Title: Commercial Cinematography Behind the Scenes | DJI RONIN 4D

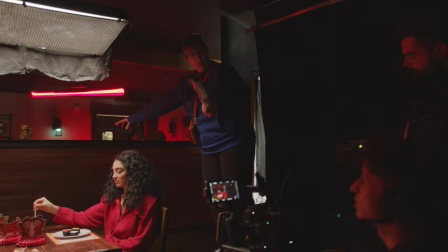(6:44)
To wrap that, we had two titan tubes going from far side kind of cross-keying each other to make sure that we are wrapping the
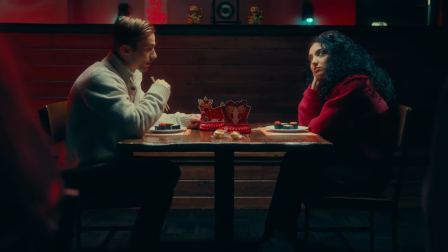(6:52)
key light a little bit more so it wasn't so toppy there was just a bit of wrap from the opposite side of the camera this helped a lot
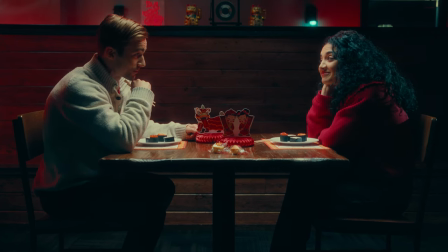(6:59)
because it helped just shape their face a little bit more add a little bit more fill what we wanted to do was create a little bit of color in the background
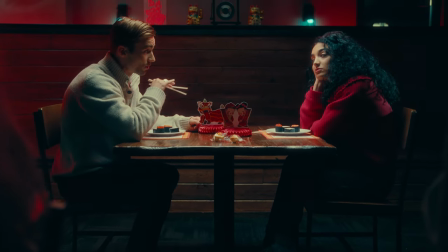(7:07)
in back you see these two sconces they are filled with aperture b7 light bulbs to like a teal color and then you
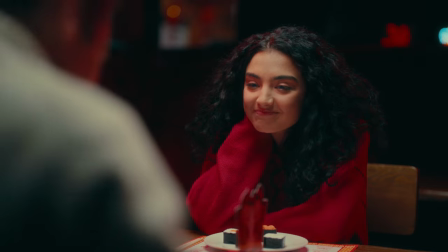(7:15)
obviously see the red in the background and the red is from the titan tubes i believe we had six either on the ground or low pointing up as kind of red up lights and i think between the red and the teal created a nice color contrast in the background one of my favorite
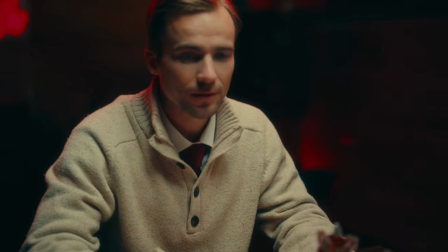(7:28)
parts about this particular scene is that at a given point the ad itself was meant to essentially
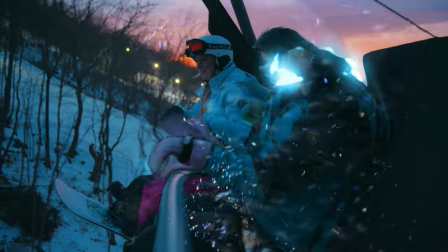(7:33)
transport this girl out of this disaster dinner onto the mountain with her friends that was the the whole point, and we had to kind of evoke that poofing or the VFX thing of her just disappearing in camera and appearing in the next shot.
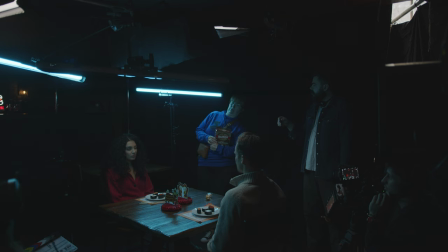(7:46)
So what we did was take an aperture 1200D, put that through like an icy blue gel, and at a specific point in the action, we're gonna turn that 1200D up from zero to 100,
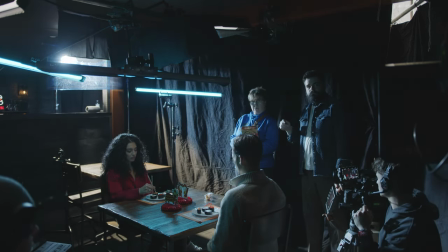(7:55)
and it's gonna create this kind of like huge spotlight on her back of her head.
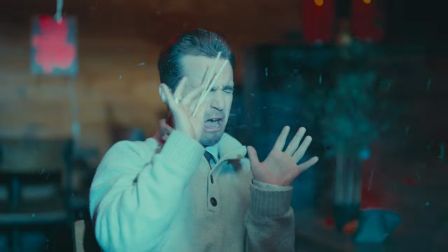(8:01)
It's like this like a teleporter, like, teleporter. It's like a portal light that's going to motivate VFX to poof her out and that mixed in with a fan and like fake snow that we had, it turned into a really cool plate for VFX to essentially just spin her out and put her into the mountain.
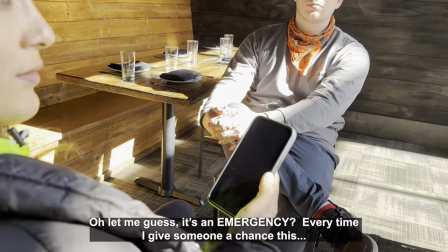(8:21)
And seeing the scene after the edit and the VFX, it's crazy what VFX could do. This was, I think,
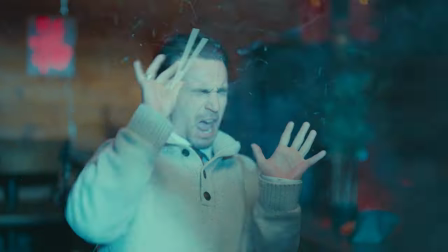(8:26)
one of my first projects with heavy VFX in it and it's insane how you could hear them talk about how it's going to happen and what the plan is, but in your head, I don't know VFX that well. I'm like, I don't even know how to do that. But when you see it, and you're like, oh, the lighting effect really did help motivate that, and it's just really cool to see real cinematography in real life mixed with VFX and combining it to really create an awesome end product.
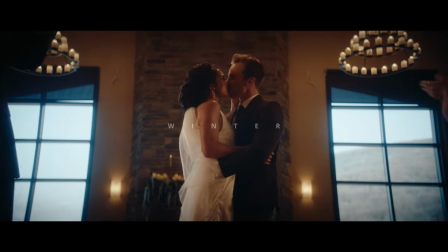(8:53)
Next breakdown is gonna be for the wedding scene, and the wedding scene was for a particular ad for Camelback to showcase that they can host weddings.
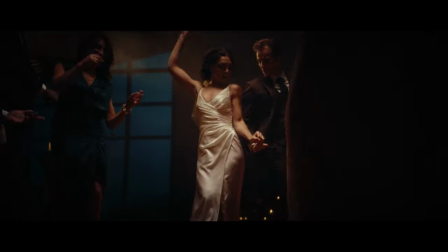(9:00)
And the first one we're gonna break down is the wedding ceremony, and we shot this within Camelback's main lodge.
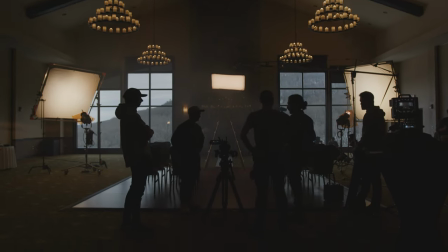(9:06)
During the location scout, one of the biggest concerns was looking at the windows and seeing where the sun was gonna be positioned. And I noticed that there were two particular types of lighting that we can get based on this location. Early in the morning, the sun would be blasting through the windows.
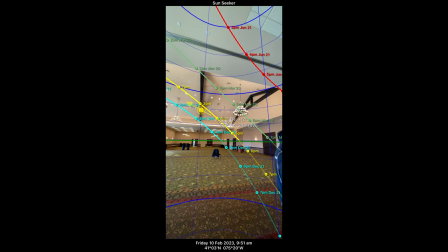(9:20)
And later in the day, the sun would be behind the building, lighting the mountains in the background. Those were the two options that I looked at. It was like, what could be the best for us? and for me I opted to pitch to shoot later in the day only because
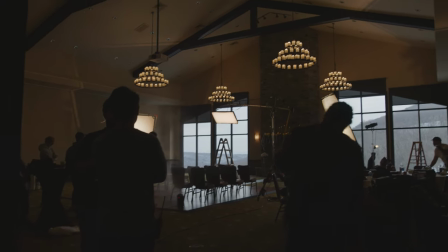(9:36)
I as much as I want the sun to be blasting through the window and have that great natural light it's very unpredictable and you have to balance for that heat coming through the window a lot better you have to have a lot more power than if you were to have the sun beaming into the background not into you in your building so So luckily the schedule aligned for that and I chose to have the sun illuminating the mountains in the background. This was another creative choice because during the wedding I wanted to make sure that we actually saw outside the windows.
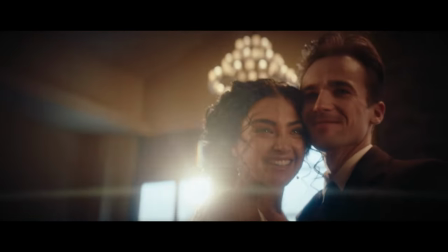(10:08)
That was an important part where on a mountain we wanted to make sure that it looked good and luckily it worked because also after that scene we had a reception and it was nighttime so it only made sense that we shoot later in the day and then by the time we're done with that scene it should become nighttime which would help with the next scene. And that's kind of like a picture perfect example of how scheduling can align for not only you as a cinematographer and the lighting, but also production and talent and other departments as well.
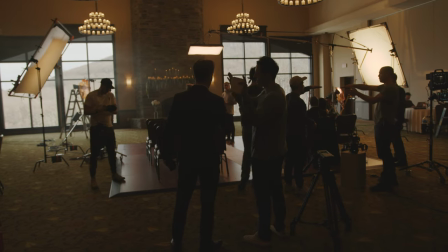(10:34)
So looking at this location, it is a beautiful location in the sense that the windows are huge.
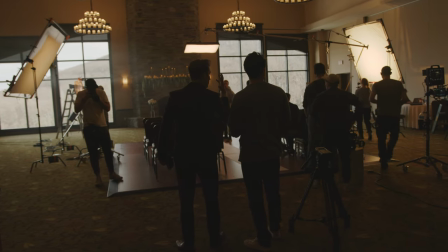(10:40)
You get to see the mountains in the background. It also has a gorgeous fireplace and it has some beautiful chandeliers that I wanted to utilize as well.